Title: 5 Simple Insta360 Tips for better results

five top tips to help you get the best image quality from your Insta360 for when you go out on your next motor ride. But before we do, this video is sponsored by Insta360.
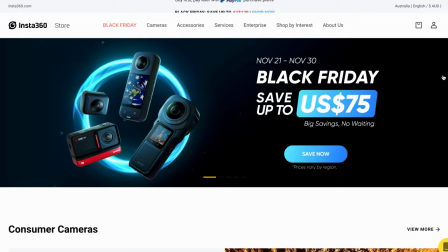(0:11)
Be sure to check out the link in the description below to see what Insta360 has to offer and potentially save yourself some sweet, sweet cash.
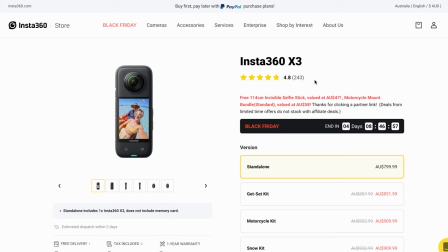(0:19)
Or at least pick yourself up a free gift when using my affiliate link. Tip number one, settings. Keep it simple.
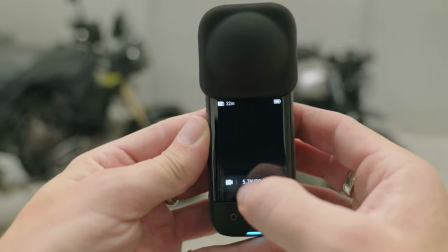(0:25)
With Insta360, I shoot in full auto mode.
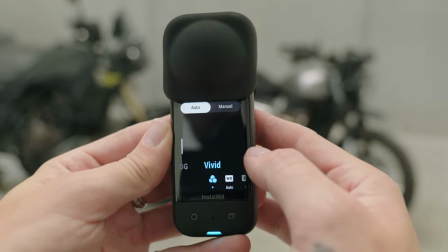(0:28)
5.7K, 30 frames, vivid color profile, auto white balance with EV set to zero.
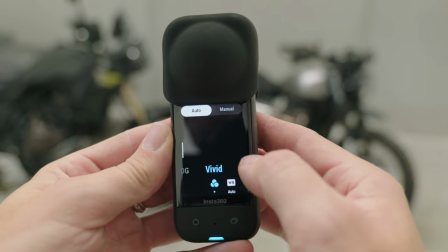(0:34)
Now if you really like to grade your footage, set your color profile to log.
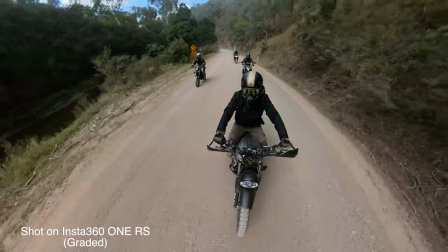(0:38)
I used to shoot in log color profile all the time but I've recently switched to the vivid color profile especially when using the X3.
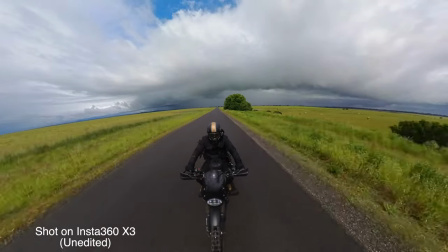(0:44)
I find that the colors are just spot on. I just do a bit of contrast in post and that's it.
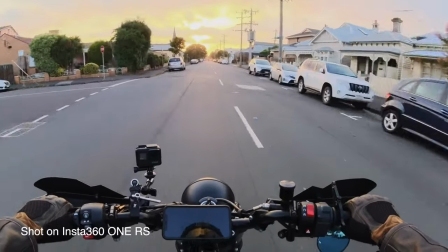(0:49)
Also to capture even more detail on the shadows and highlights, switch over to active HDR.
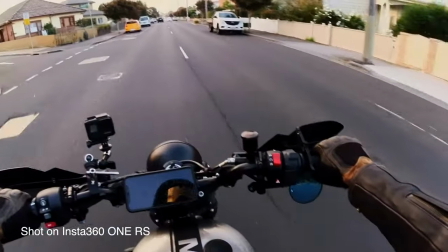(0:54)
It works really well and looks amazing. Just avoid using active HDR in low light conditions. Tip number two, clean your damn lens. It may sound super obvious, but this is probably the most important tip because without a clean lens,
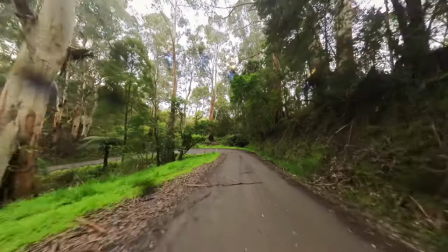(1:08)
no matter which settings you punch in or how epic the content is that you're capturing,
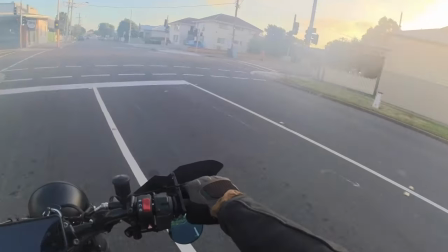(1:12)
having a dirty lens with so much as a thumbprint will ruin that epic shot that you've planned so long for.
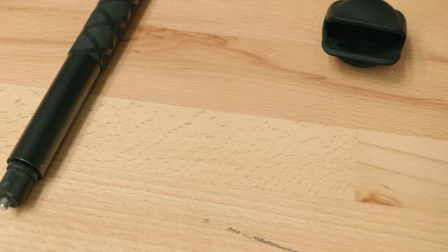(1:18)
Always carry the lens cloth supplied with your Insta360 wherever you go and get
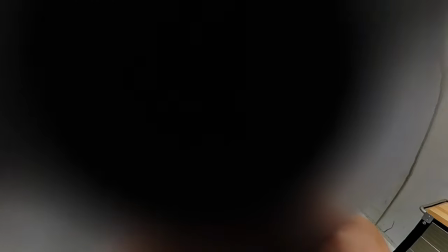(1:22)
in habit of cleaning the lens every time you remove the lens guard so that you'll capture your content dust,
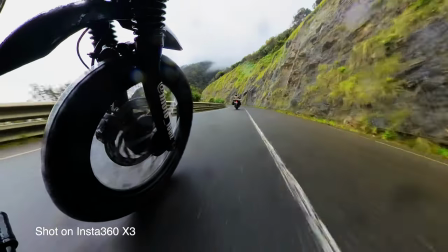(1:27)
smudge or water droplet free. If it's raining out, just be mindful that a tiny water drop on the lens takes up a lot of screen space when watching back.
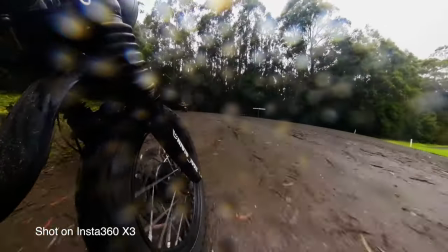(1:35)
It can be used as an effect to show how wet it was on your ride, but don't expect to capture your wet ride clearly.
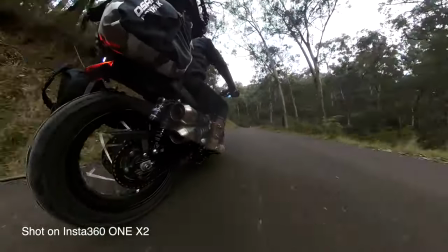(1:40)
If riding in the dirt I found that one lens gets dirtier than the other which isn't ideal. Be mindful of this and increase your lens cleaning intervals. Tip number three. Shoot at the right time of day.
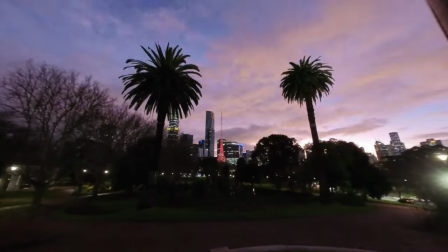(1:52)
Most of the time this is out of our control But if you have the option try heading out for golden hour Golden hour is a time roughly
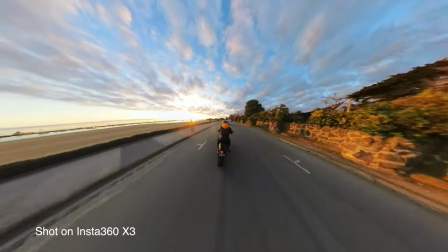(1:59)
one hour from when the Sun rises and one hour before the Sun sets The Sun shines through the dust on the horizon and gives us that
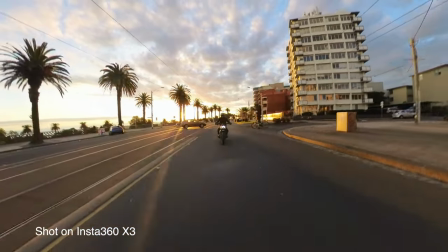(2:05)
beautiful golden hue in addition to this We also get really nice long shadows which adds to the dynamic contrast But be warned the Sun
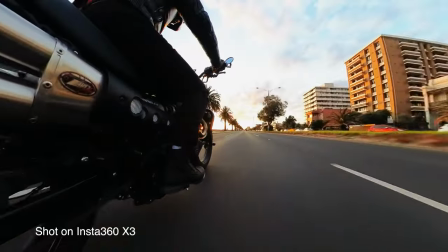(2:14)
waits for nobody don't go chasing the Sun be prepared be at your location at least half an hour before the sun is going to hit golden hour.
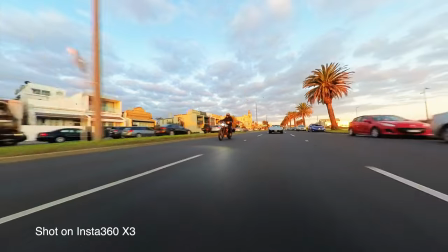(2:22)
Because once it hits golden hour, time just... It goes, man. It disappears. I've been in that boat. I think, you know, many photographers have been in that boat. You don't want to be on the boat. You've got to be off that boat. You want to be on your bike there, prepared, ready, setting up your shot, having your location sorted, your mounting position sorted, record, do a couple of laps, and then you know where the sun's going to be and what's sort of happening.
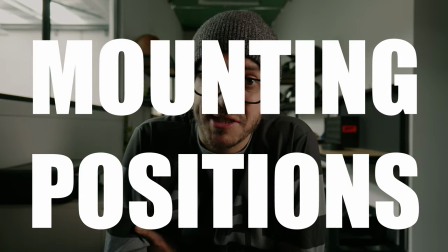(2:46)
Be prepared. Tip number cuatro, mounting positions. I love to experiment with different mounting positions all around my bike.
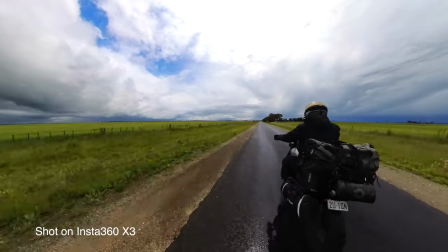(2:53)
A general rule of thumb is if you'd like to capture the feeling of going fast while we're not actually having to go fast, mount the camera as low to the road as possible.
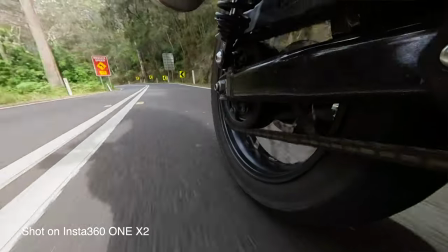(3:01)
Of course, be mindful how far you'll be leaning over and that your Insta360 is out of harm's way.
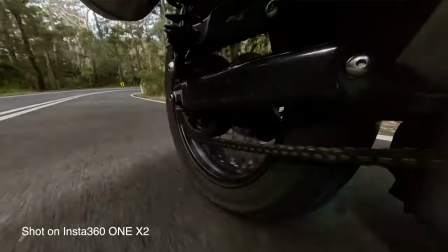(3:06)
The last thing you want to do is be leaning, you're just like, yeah, man, this is sick, woo-hoo. And then you come back and you find that you've just like ground a whole part of your lens off, or even the side. I think I've even done it, I've tapped it, not in this one, in another one, and it just hit the corner of the camera.
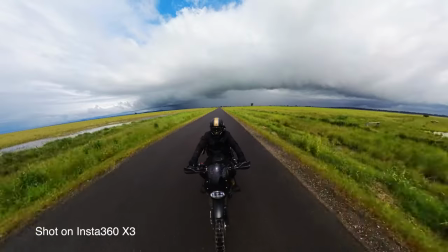(3:20)
Thank goodness. It's very easy to do that. Get carried away. Get carried away. Mount your camera up high to capture the stunning landscape around you, or to capture your buddies riding alongside you. Now, the stitch line is most visible when shooting subjects within 60 centimeters or 0.9 feet. Now, obviously, the Insta360 has two lenses, so this one's shooting 180 degrees here, the other one's shooting 180 degrees here. The stitch line is that part right here. Zunk.